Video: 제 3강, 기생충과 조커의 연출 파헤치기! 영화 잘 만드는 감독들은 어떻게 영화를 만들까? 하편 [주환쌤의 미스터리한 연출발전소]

그러면 기생충에서는 계단을 어떻게 썼나 한번 보겠습니다. 여기에서 기생충에서 중요한 거는 조커에서 중요한 거는 뭐였냐면 캐릭터가 그 계단을 상승과 하강할 때의 심리상태와 느낌 그게 이제 제일 중요했다면 이 기생충 안에서는 캐릭터의
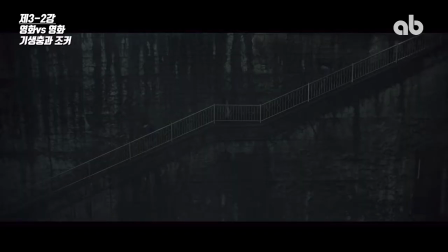심리상태보다는 하강을 쭉 하는 이런 이동의 동선? 이 움직임이 더 중요한 작품이에요. 그러니까 계단이라는 모티브를 세게 주기 위해서 캐릭터의 심의 상태는 죽이고 하강하는 동선만 지금 나온 상태예요. 그래서 여기까지 프레임 아웃하는 그 모습까지 이 장면이 굉장히 롱테이크로 유지가 됩니다. 그리고 옆모습이죠. 옆모습이면 이동하는 게 또 잘 보이잖아. 그래서 옆모습으로 찍은 거고 멀리서 옆모습으로.
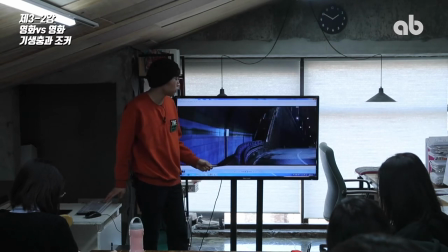정면에서 찍는 샷도 있어요. 정면에서 찍을 때도 어떻게 찍느냐 하면 멀리서 찍어. 멀리서 찍으면 캐릭터가 안 보이잖아. 이것도 역시 캐릭터의 심리상태가 중요하다기보다는 위아래로 움직이는 동선과 움직임 자체가 중요하다는 뜻이에요.
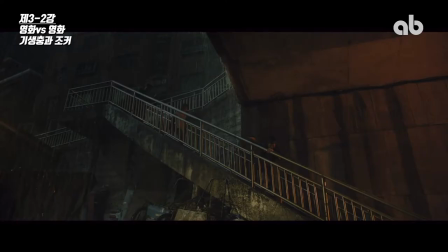여기서도 그다음 계단을 계속 내려가요.
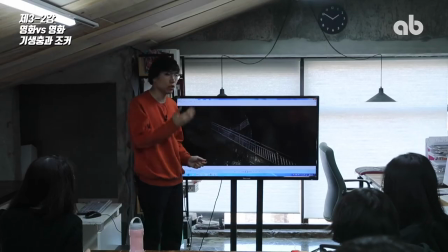두 번째로 등장하는 계단은 육교에 있는 계단인데 아까는 터널 앞쪽에 있는 계단이었고 이 계단 같은 경우도 옆에서 찍었죠.
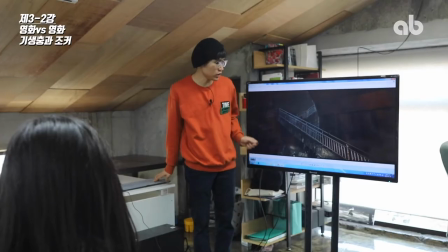계단을 한 3, 4번 내려가. 이 영화에서.
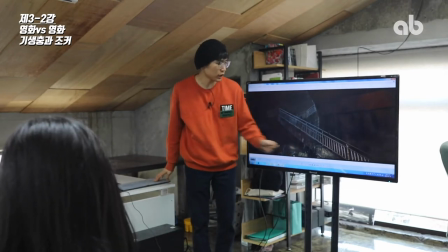여기서도 이렇게 나타났다가 내려갔다가 프레임 아웃할 때까지 이 장면을 롱테이크로 찍고
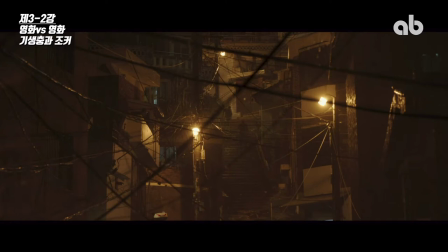정면에서 찍는 여기에서도 가까이서 찍지 않고 멀리에서 이렇게 하강하는 모습을 찍어줍니다. 그리고 사이에 전깃줄이 이렇게 얽히설히 설켜있죠. 굉장히 이쁘지? 느낌이. 여기에서 전깃줄이 이렇게 얽히설히 설켜있는 모습.
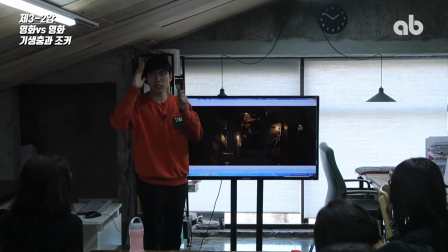진짜 복잡한 세상에 대한 은유인 거지.
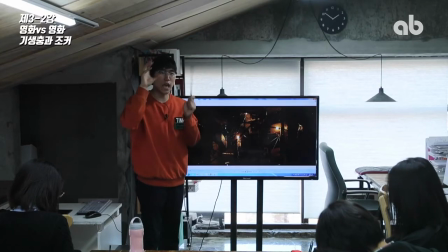그리고 아까 말했던 계단이 은유하고 있는 계급이라는 존재 자체. 그리고 위아래로 움직이는 하강과 상승의 동선.
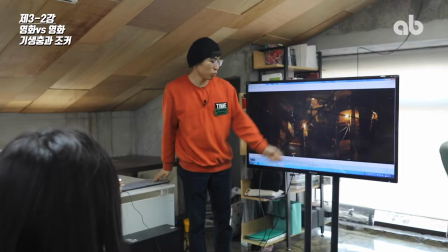그거를 더 중시한다는 거를 본 감독님이 보여주는 게 그 다음 씬에서도 드러납니다.
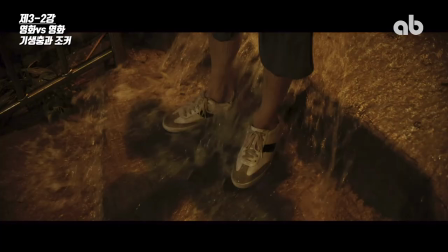그 다음 장면이 뭐냐면 계단이 있고 발이 있는데 발이 중요한 게 아니야.
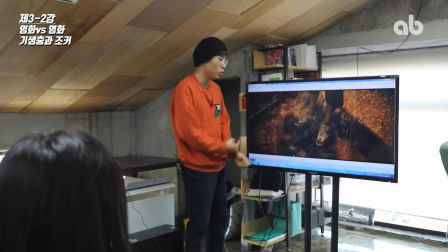발이 중요한 게 아닌 이유는 이 다음 장면이 뭐냐면 발이 없어지고 발이 없어진 상태에서 이 물을 계속 보여줍니다.
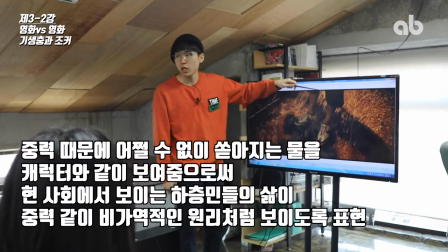물을 계속 보여줘요. 그러니까 여기에서 중요한 거는 물인 거예요, 물. 이것도 아까 말했다시피 이 위에서 아래로 떨어진다.
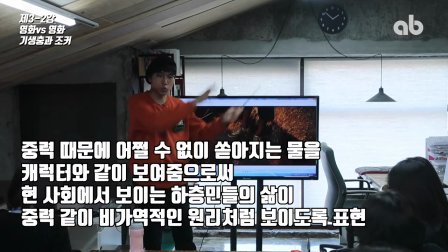위에서 아래로 움직인다라는 그 동선과 움직임이 중요한 거지.
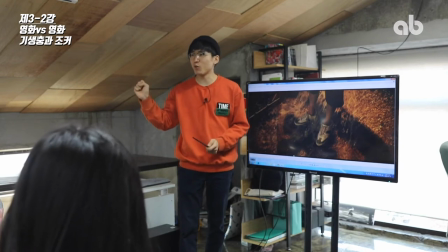그래서 비슷한 메시지를 담고 있는 두 영화지만 똑같은 소재를 사용한 느낌이 굉장히 다르죠 그것도 아까 말했던 앵글과 디스턴스에서 나오는 거예요 방금 말했던 이때 굉장히 기생충에서는 이 장면 이후에 엄청나게 굉장히 심각하고 진짜 인텐스한 일들이 계속 벌어집니다 장면들이 계속 벌어집니다 아까 도망친 이유가 뭐였냐면 이 사람들이 아들이 맨 처음에 부잣집에 들어갔는데 거기에 있는 다른 운전기사나 가정부 아주머니를 내쫓고 가족들이 통째로 그 집안에 들어가서 취직을 하게 된 거예요. 온 가족이. 근데 그거를 쫓겨났던 가정집 아주머니가 그 집의 지하실에 자기 남편을 데려다 놓고서 살고 있었던 거지 그리고 그것을 가족들이 발견을 했는데 그래서 싸움이 일어나고 밑에 있던 지하실에 있던 가정부 아주머니 남편이랑 가정부 아주머니 밑에 갇힌 상태인 거고 그 다음에 가족들은 도망쳐 나온 상태인 거예요 그리고 비가 엄청 막 와가지고 아까 비가 밑으로 막 쏟아지는 장면 있지
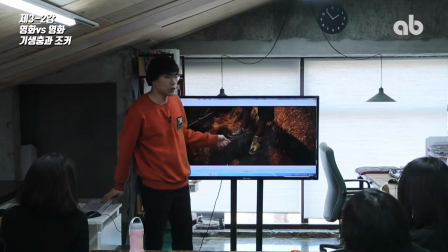이 물들이 다 아래로 쏟아져서 이 가족들이 반지하에 사는데 그 반지하까지 물이 꽉
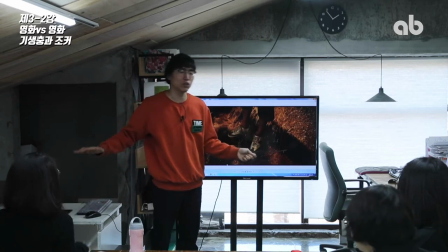차서 등장인물이 사는 동네 전체가 수몰되는 내용이에요. 그래서 여기에 나오는 분이 아까 말했던 GSL에 갇혔던 가정부 아주머니가 다쳤어요.
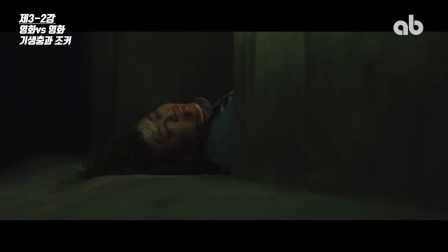어떻게 싸움을 하다가 다친 모습을 클로즈업으로 보여주죠. 그러니까 이입의 순간인 거죠.
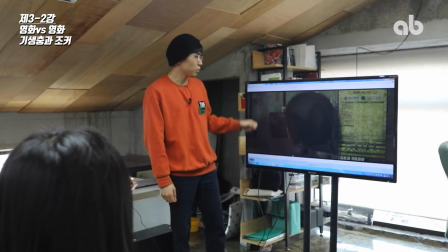그 다음에 여기에 약간 스위치가 머리에 가려져서 안 보이는데 근데 스위치가 여기 하나가 있어요.
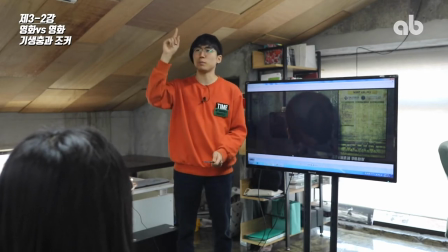스위치가 이게 뭐냐면 스위치를 계속 이렇게 치면 위쪽에 있는 집 안에 있는 전등이랑 연결이 돼가지고 깜빡깜빡 깜빡깜빡해.
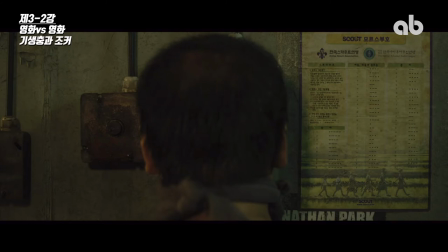이분은 아까 보여줬던 가정부 아주머니 남편인데 아까 지하실 밑에서 숨어서 살았다고 하는
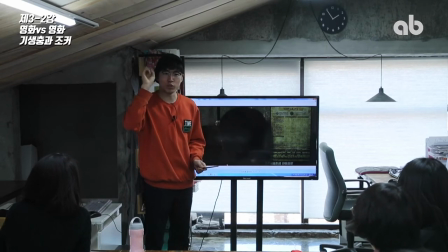그거를 이제 그 전등을 깜빡깜빡 모르스부호를 이렇게 좀 전달을 하기 위해서 보는 사람이 있을까 싶지만 그거를 전달하기 위해서 이거를 머리를 계속 치고 있는 장면이야. 이것도 클로즈업으로 했죠.
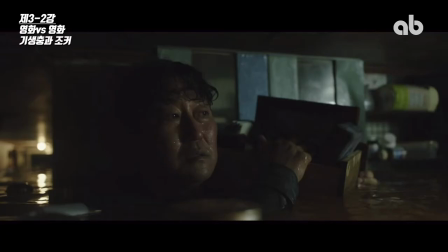그 다음에 집이 아까 물에 잠겼다고 했죠.
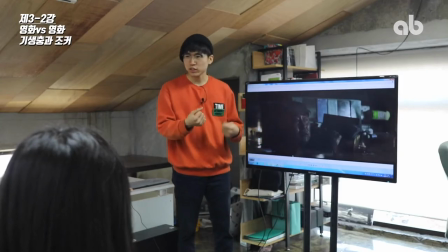그래서 송강호 가족이 물품들을 겨우겨우 그냥 건질 수 있는 것만 가지고서 집 밖으로 나가는 장면인데 여기서도 클로즈업으로 돼 있죠.
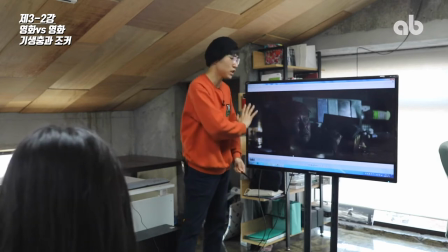이입의 장면인 거죠. 굉장히 인텐스하고 진지한 장면들이 쭉 이어지고 있는데
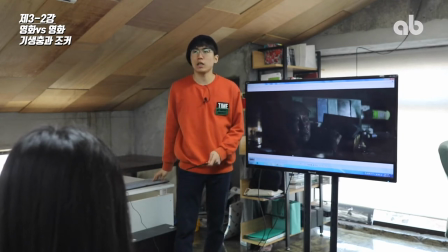봉준호 감독이 이제 되게 대단한 것이 여기서 또 소강상,
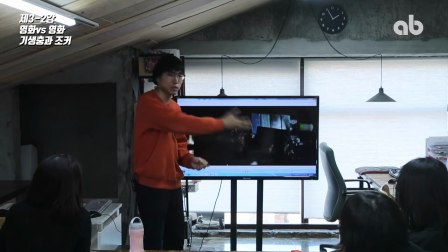이렇게 이입을 시켜놓고 또 소강상태로 만들고 또 2배 단계로 넘어가고 이런 식으로 완급 조절을 되게 잘합니다. 그리고 어떤 장면에서는 이렇게 진지한 장면에서 갑자기 완전히 확 다른 우리가 생각지도 못했던 앵글을 확 보여줘가지고
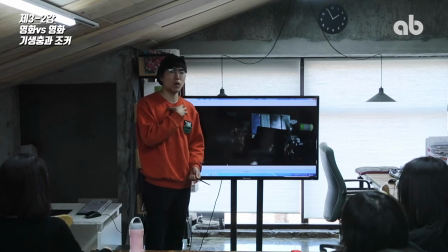약간 마음 봤을 때 인상을 되게 막 다르게 만드는 그런 장면을 집어넣어요.
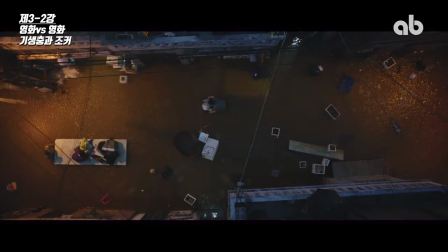이 장면 다음 장면이 뭐냐면 이렇게 위에서 지금 보면 마을이 다 수몰된 상태예요. 그리고 보면 마을 사람들이 이렇게 자재를 옮기고 있고 밑에서 또 물품 옮기고 있고 분주하게 움직이고 있는 모습인데 이걸 어떻게 찍었냐?
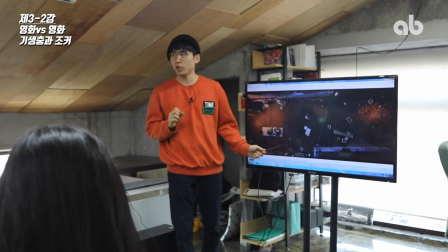요전에 얘기했던 버드 아이뷰로 찍었죠. 완전 위에서 수식으로 쭉 내려다보는 거예요. 그때 얘기했던 버드 아이뷰의 의미는 전지적인 시점, 시내의 시선인 거잖아. 완전히. 이쪽에 이입되지 않은 완전히 엄청 큰
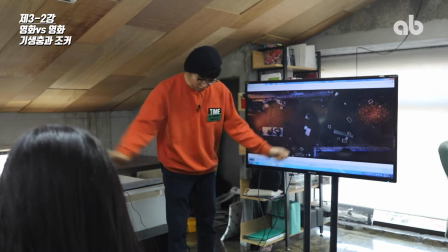존재의 입장이 되어가지고 밑을 보면서 하찮은 것들 하면서 이렇게 내려다보는 시선이란 말이에요.
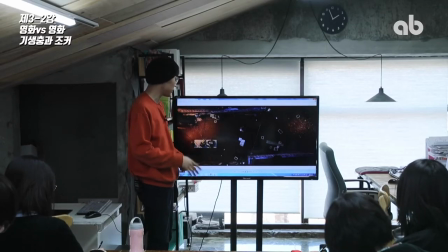거기서 주는 딱 봤을 때 앞에서 이입을 시켜놨다가 여기서 딱 보여준다는 거는
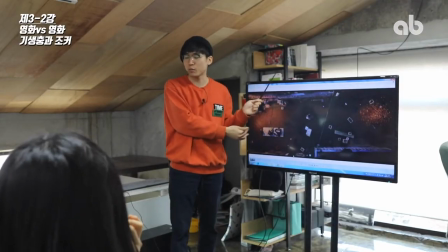우리가 위에서 봤을 때 이런 모습이다 하면서 밑을 한번 싹 보여주는 거지.
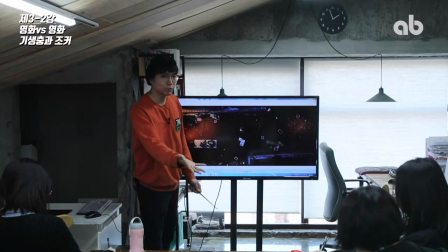우리가 산 세상이 이렇다라는 거를 관객한테 딱 제시를 한 거예요. 버터의 뷰가 그런 의미인 거죠.
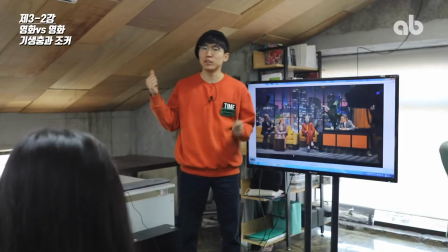그러면 다시 조커로 넘어가겠습니다. 조커 아까 그 경찰들한테 쫓기고 난 다음에 어떻게 어떻게 잘 따돌려요.
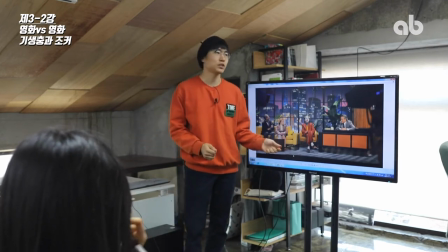따돌려가지고 방송국 토크쇼에 출연을 합니다. 여기서 얘기하고 싶은 거는 아까 전에 얘기했던 180도 법칙 있죠.
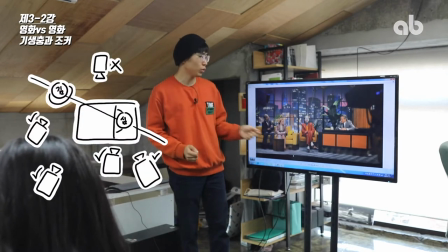그거에 대한 예시로 가지고 와봤는데 여기서 이제
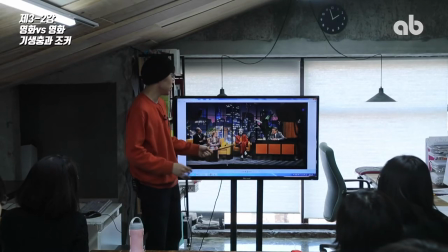원래는 이제 본인이 직접 생을 마감할 생각이었는데 중간에 약간 마음을
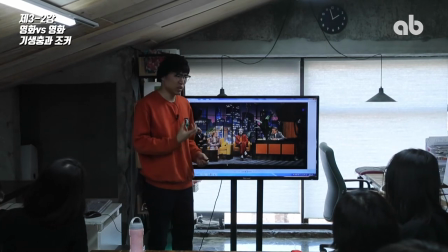바꿔먹어가지고 얘기하다가 약간 좀 화가 나고 고향이 돼가지고 우발적으로
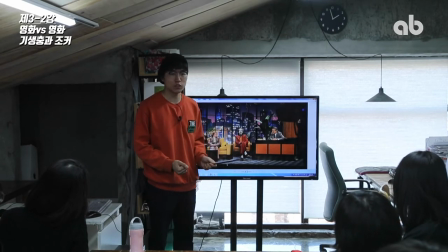여기 있는 토크쇼 진행자를 쏴서 죽이게 되는 그런 장면이 나와요.
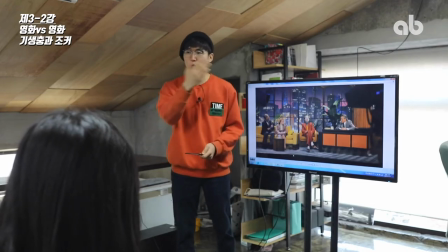그래서 상황이 반전될 때에는 180도는 무조건 법칙을 지켜야 되는데 상황이
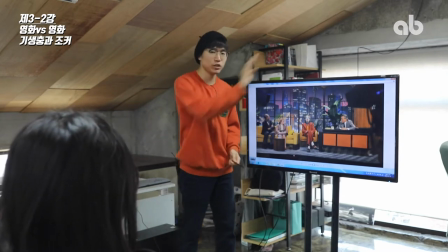반전될 때에는 카메라가 이 선을 넘어갈 때가 있다고 했었죠.
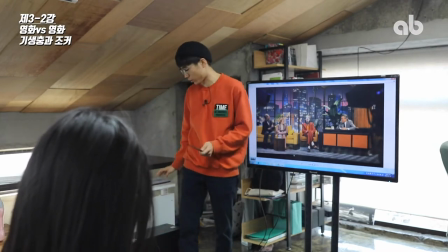여기에 좋은 예시가 있어서 가지고 왔는데 여기가 클라이맥스입니다. 여기 같은 경우는. 그래서 얘기를 해요.
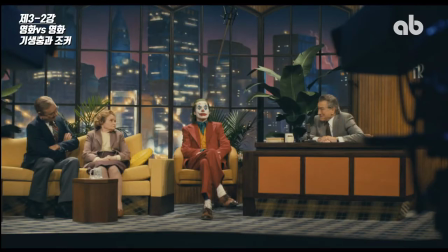지금 위치를 보면 조커가 왼쪽에 있고 머레이라고 이름이 머레이거든요.
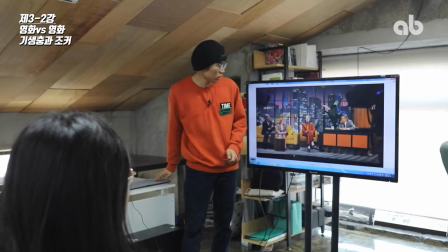토크쇼 진행자 이름이 머레이가 오른쪽에 있죠. 지금은 살짝 앵글을 바꿨죠.
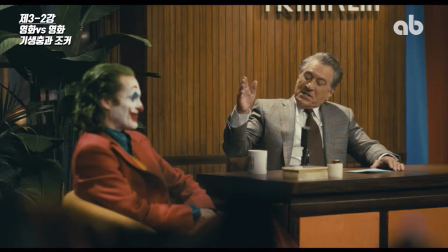앵글을 바꿔고 디스턴스도 바꿨는데 둘이 위치가 어때요? 둘 다 지금 그대로 있죠. 왼쪽 오른쪽.
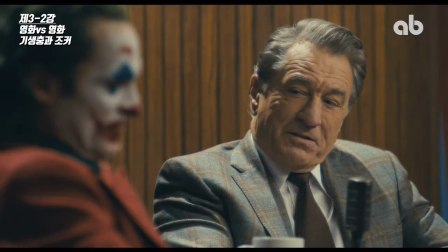여긴 또 클로즈업을 들어가는데 왼쪽 오른쪽 그대로 있죠. 그러니까 이 180도는 절대 안 넘는 거예요.
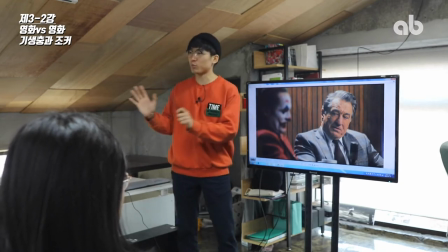지금 같은 상황과 분위기가 유지되는 한에서는.
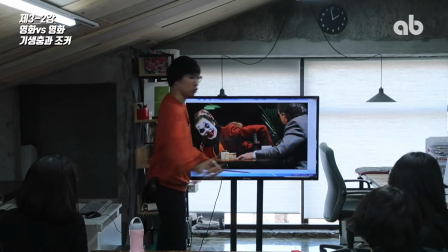여기서는 아예 그냥 머레이 오버 더 숄더를 이렇게 뒤쪽으로 카메라를 갖는데도 180도를 넘어가진 않아요.
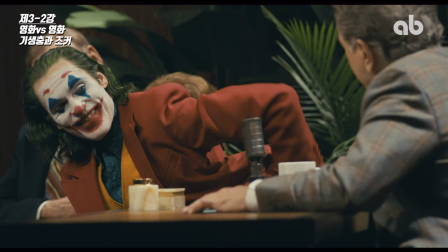왜냐하면 이야기가 계속 진행이 되고 있거든요.
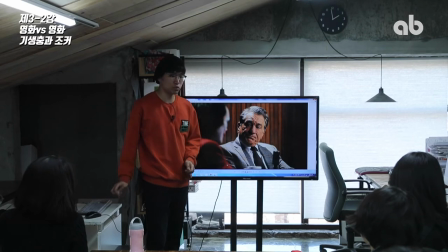여기서도 마찬가지 근데 여기서 이제 무슨 일이 벌어지느냐 여기에서 조커가
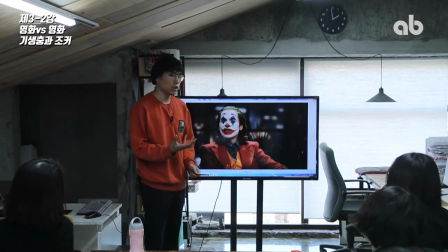이전에 또 되게 우발적으로 본인이 지하철에서 이 사람이 웃는 병이 있어요 그러니까 자기 의지에 대한 상관없이 웃는 병 그 지하철에서 그 웃는 병이 터졌는데
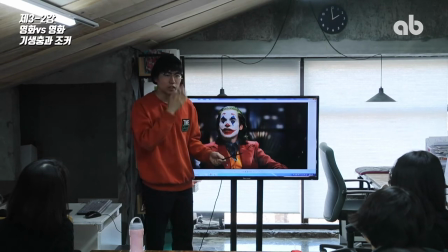3명의 시민이 있었어요 그 시민들이 이렇게 와가지고 자신을 놀리면서 막 이렇게 구타를 한 거야 그래서 그 세 명을 죽인 일이 있었어요.